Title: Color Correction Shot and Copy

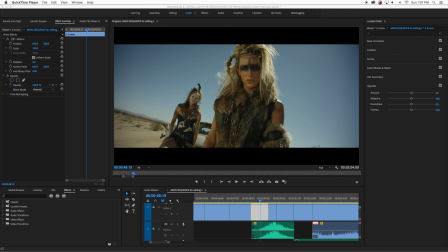a little more of a deep dive into some basic color correction when you attack a shot out of the gate. So this is what I did. This is the footage unretouched.
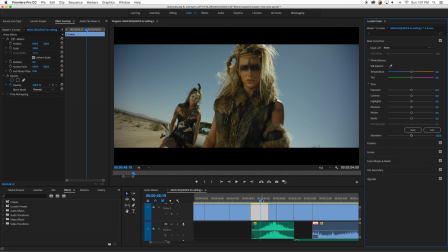It's a very nice image. I mean, it was a blue sky in the desert. You can't go wrong with this kind of lighting. But it just sort of lacks some intensity. This is just the raw footage out of the camera.
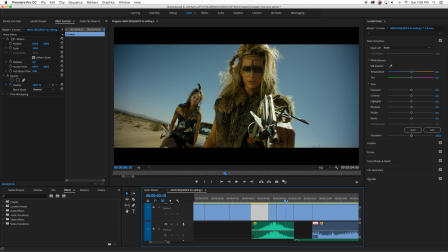And this is more what I'm going for. This is the color corrected. It's real subtle, but there's a little bit more vibrance to it. So let's start with, instead of, there's two directions you can go.
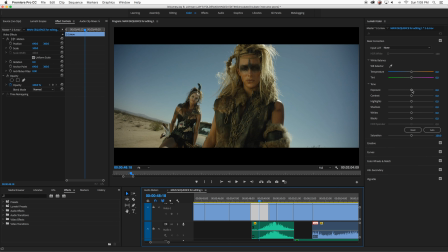You can go with a post-apocalyptic desaturation of color. And if you wanted to do that, you would start with very simply,
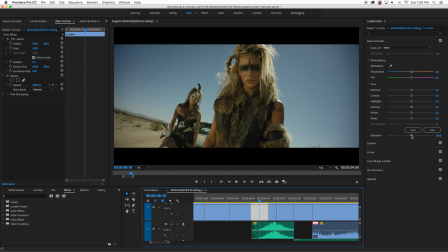see, where is it? Taking the, desaturating the color. So that I would go down to saturation here. And I just start taking some of that color out. Just a little bit. Not, this is full black and white, almost.
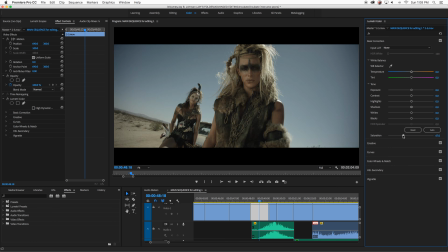But yeah, just taking away some of that skin tone. This is that sort of sad, overcast world. Takes the blue out of the sky. Takes away their skin tones, like they're pale. Like maybe there's a nuclear, post-apocalyptic sort of cloud over everything.
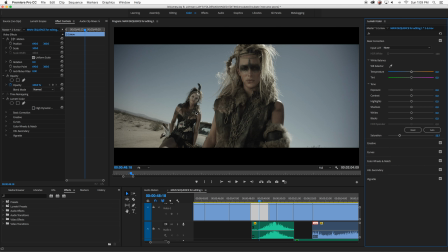Definitely take, we want to, as I discussed before, really making sure that the blacks are black. We got an armband here in her outfit and the window, and just really want to make the blacks, that gives it a nice baseline. So we're going to totally take that black down a little bit more.
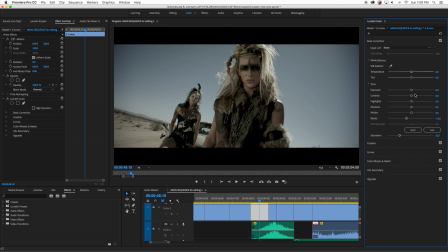And then maybe pop out the highlights to make the blacks and the darks even more noticeable, to have some more contrast. So we're going to increase the contrast and increase the highlights a little bit.
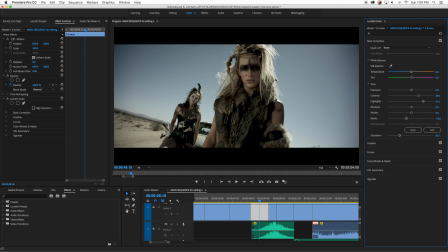See her hair right there? Gets a little more highlighted. And the more highlights you have, the more the darks will play. Same with the shadows, maybe a little bit of the shadows. Could even bring the exposure down a little bit.
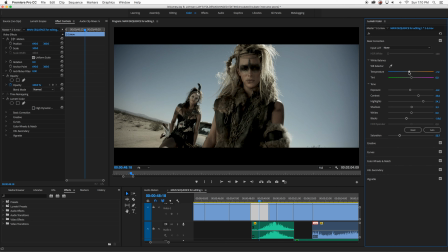If you want to play with color, you could even make it more cool, so it's really a sad sort of look. But actually that makes the blue sky more blue. So let's go back. Let's take that off. Let's go this direction. Oh, look at that. If I go more orange, it makes it actually look more sad. So that's what you do, is you play around with it a little
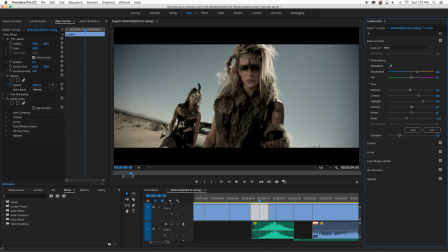bit. So so this is my post-apocalyptic look right now. I'll do two. I'll do this one. And then I want to match this shot with this shot.
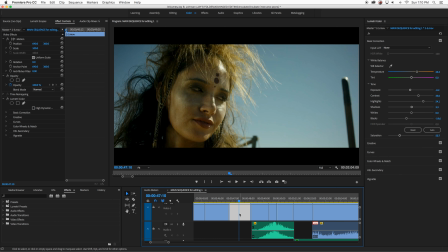So let's remove the old color correction I did.
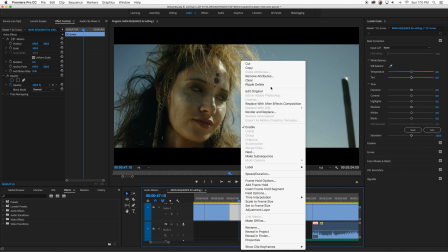To do that, you right click on the shot and hit remove attributes, and that's any effects you've put on it before.
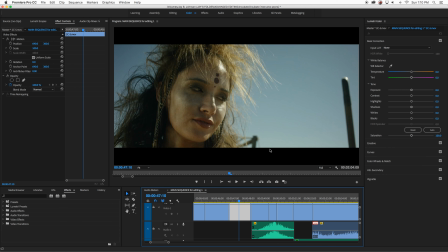Now this is the flat footage out of the camera. We're going to match this shot to this shot.
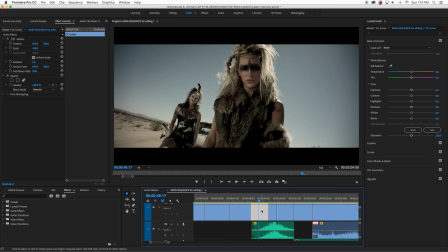So the easiest way to do that is click on the shot, just highlight it. Not even highlight it, just like I guess activate it by clicking on it.
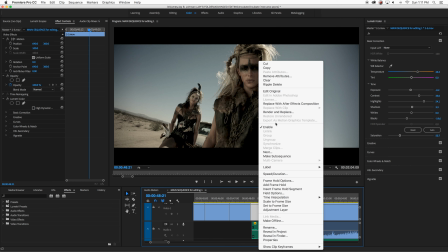Right click on it and you hit copy. Now that's going to copy everything, but I'll show you. It's in the next step.
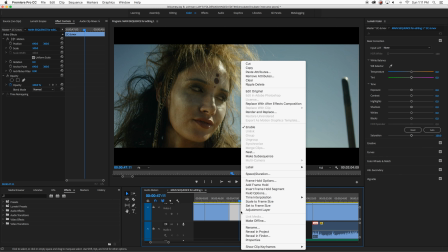So you hit copy, and then you go to this shot and you right click on it and you hit paste attributes. Not paste, but just paste attributes. And that's going to paste whatever effects or color correction or anything else I did.
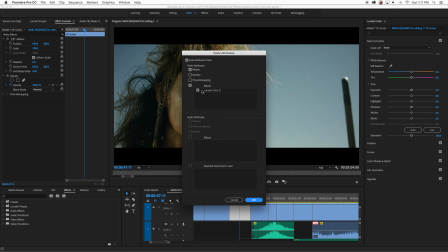And all I'm doing is pasting the Lumetri color correction that I just did.
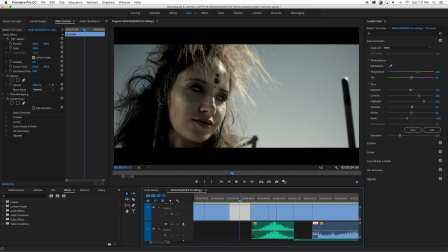And hit OK. And now she's got the same color correction as she does.
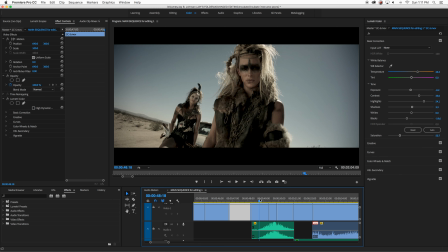This shot is the same as this shot. You can always do some tweaking to make it work.
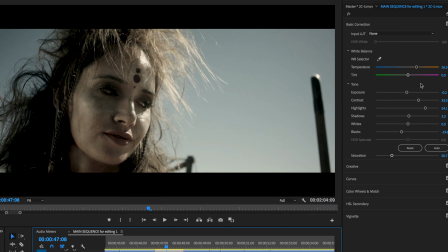You go back in, you can click on it, you can still click on this and do a little tweaking if it's not quite the same.
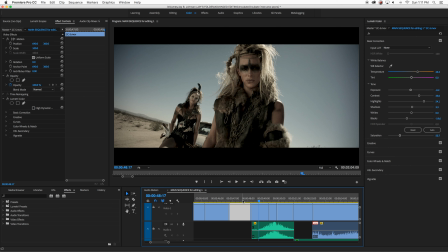But for my eye, it looks pretty good as a match. So now we're going to go to this other look that I like, which is the more vibrant post-apocalyptic look.
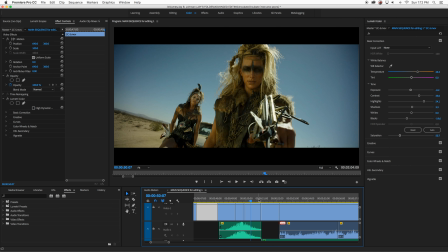Sorry about that. I like the desert look and the blue sky. They're kind of tan. So there's the guy in the ground she's going to kill with a crossbow. It's a dark commercial. So let's remove what I did there.
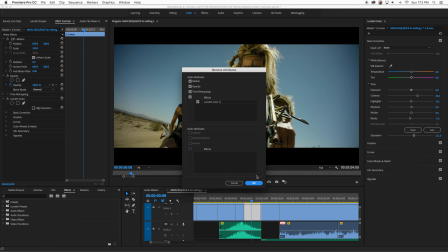Now we're back to the raw, sort of uncorrected
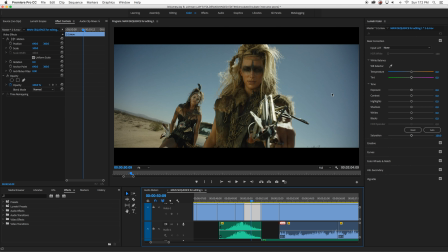straight out of the camera footage. So let's start with the exposure. I think I brightened it up just a little bit because it's the sun, it's the desert. Really increase the contrast. So it really pops the shapes and the people against the background.
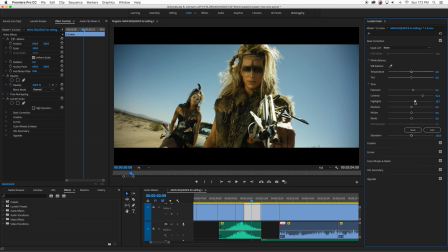A little more highlight. But then we want to have shadows. We want it to, the contrast between lights and darks. And then a little more white maybe. And then I increase the saturation, which is the color.
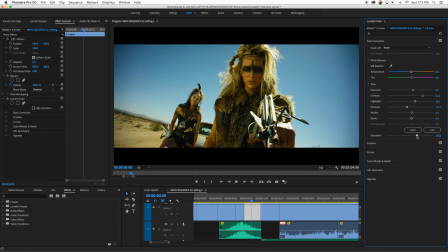Because I want the blue to be blue, and the desert to be desert, and the skin, the tan skin to be tan skin. So just a little bit more color vibrance to it. And this is just in the first tab of color correction. I'm not even diving into the other tabs here. This is so much you can do in this one.
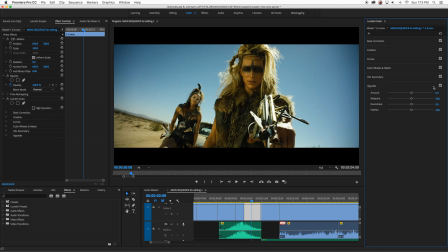And then I cheated and I added the vignette down here. It's the last tab. I just had a little bit of that. It kind of takes away that, see here's that sky, it's kind of flat.
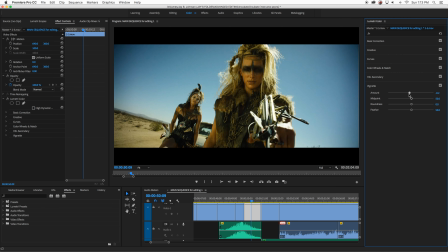This sort of focuses it in, gives it sort of a weird darkness to it. Feather it. That's the shape. A little more darkness in it.
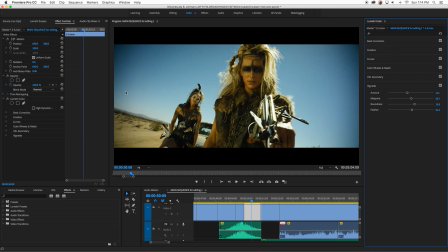It just kind of gives some shape to the flat blue sky, which is just all blue, you know. It gives it some roundness to it, like maybe it's a cloud or maybe there's a dark cloud of sadness, and the desert's very flat. But see, there's two different directions you can go in the same footage.
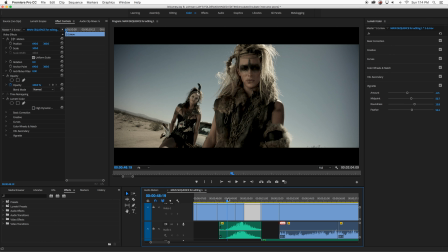More vibrant and contrasty, and more post-apocalyptic, sad, desaturated. Two styles, and all I did was use the first basic color correction tab. Didn't dive much deeper than that.